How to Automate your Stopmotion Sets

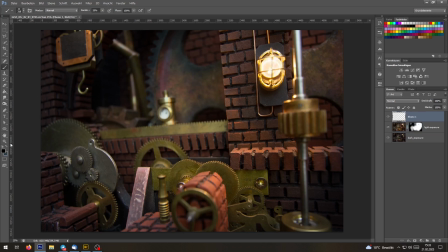9:05 Where the outside of the bulb is really illuminated by the bulb and very shiny, but the inside is still visible with a tiny glowing wire.
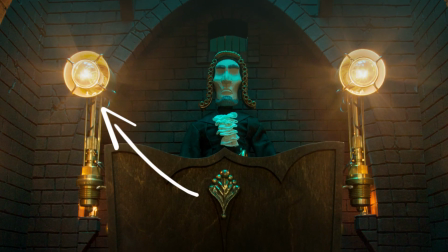9:13 And that's something I also used on most of my past scenes, but usually I wasn't able to use this when a camera movement was involved, because I had no way of creating those 2 exposures on the fly.
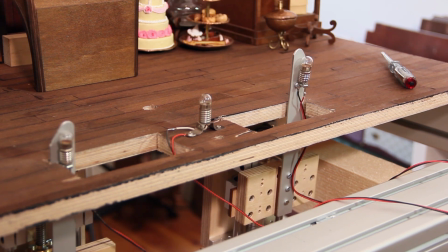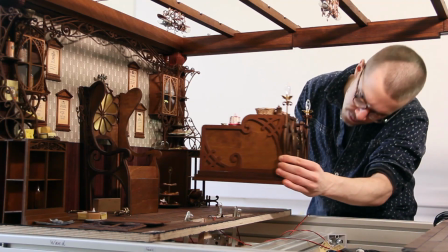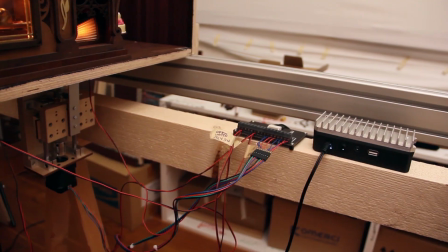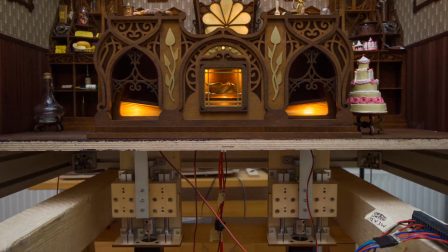So the next set we are currently working on will also make good use of this system, I think.
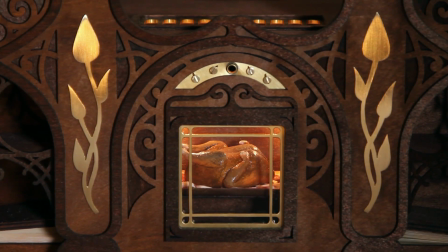10:11 The big desk where the human boss is sitting has an incorporated oven, and this oven has 2 giant bellows which breathe air into the oven all the time,
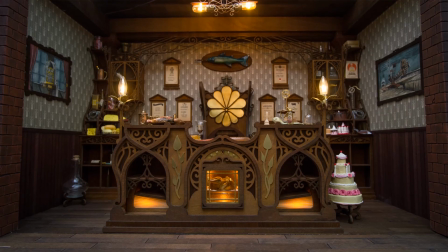10:20 and the human is breathing together with his desk contraption basically, and the 2 make up one giant organism.
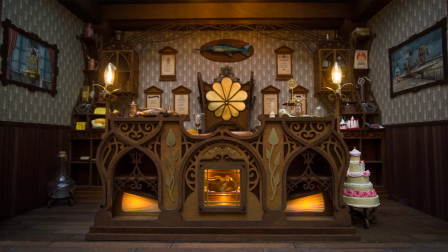10:27 So that's kind of the idea here. And originally I thought we are just going to move the bellows from below the set with a little screw,
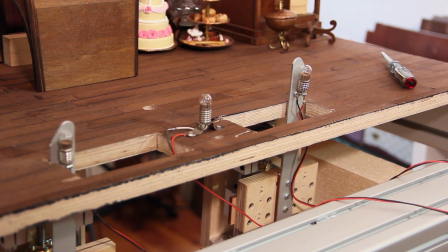10:34 But now that we have the two linear drives with the NEMA stepper motors, I think that's a much better solution, and the animator will hopefully thank us for not having to turn tiny screws from below the set for each frame.
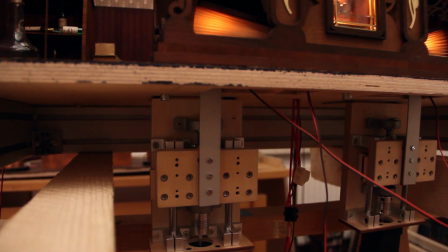10:47 So yeah, then the animator can really concentrate on the character movements, and I think that's really beneficial here.
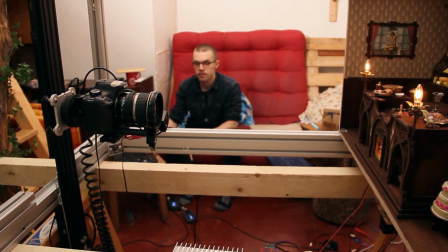10:53 Just a couple of days ago, we have set up the system for the first time to see if everything works out as intended and how it looks overall.
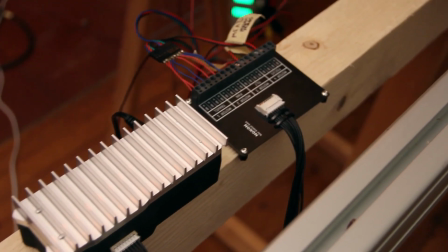11:01 The first two channels of the motor controller are driving the two linear drives, the NEMA steppers here,
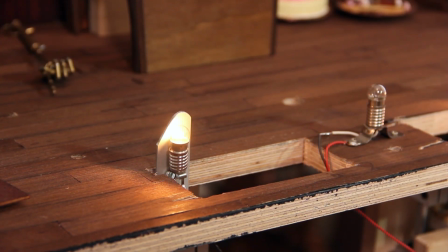11:07 and the two remaining channels are used to control the brightness of the lamps inside the bellows and the oven.
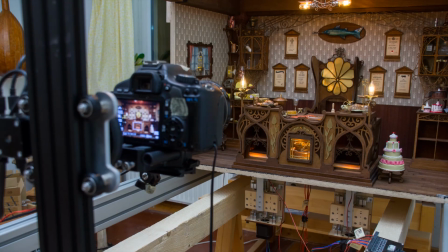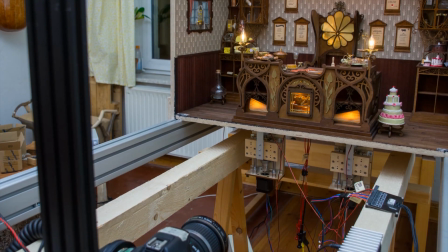Besides the obvious things I have already did, I think there are a lot more possibilities with this system.
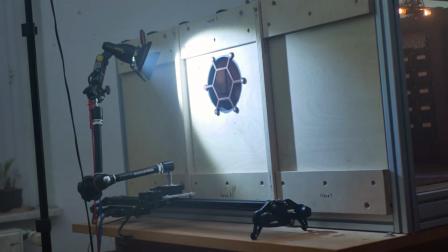11:29 One thing, for example,
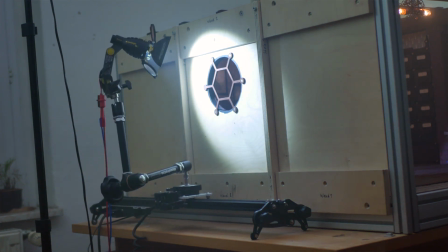11:30 we tried out was using the motion control to move a light source around the set to create this really nice light rays and shadows in the set. Another intriguing idea would be to create a motorized winder rig.
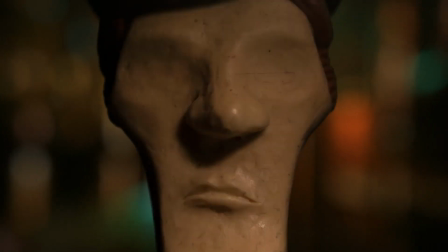11:44 So for example, if a puppet is walking and you're only seeing the head, for example, you just need it to wobble up and down, and I think that's something you could automate so the animator can really concentrate on the facial expressions, for example. And another thing I definitely want to use in the future is a blue screen mover. So let me explain. Quite often I have the need to separate a character from its background to insert some fog or smoke or something behind him.
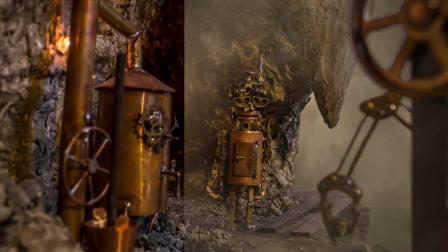12:12 And for these occasions it's very useful to have a blue screen there.
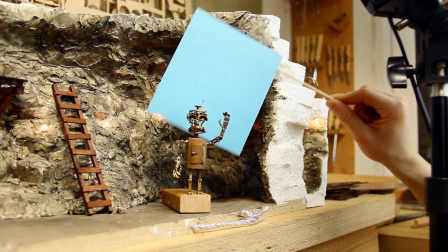12:16 But in a small set under dim lighting, a blue screen can have a significant effect on the overall lighting, and usually I don't want this.
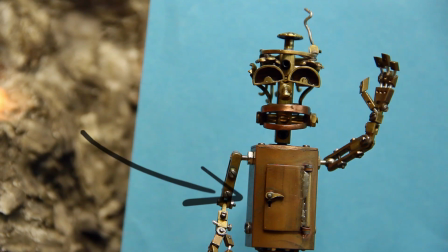12:24 So especially on my metal robot characters, a blue screen is really annoying because it always reflects in the shiny surfaces. So the ideal solution for this case is to take two exposures, one with the blue screen to get the shape and the outline of the character,
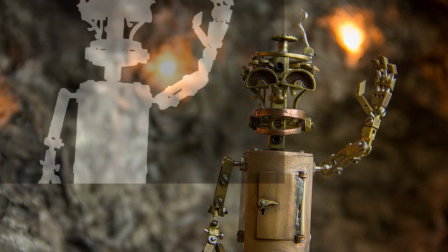12:40 and one without the blue screen to have the nice color information of the entire lighting in the set and the background.
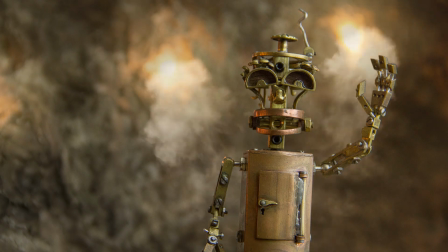12:46 So of course you can move the blue screen for each frame manually, but that's really annoying and difficult to get right without too much flickering.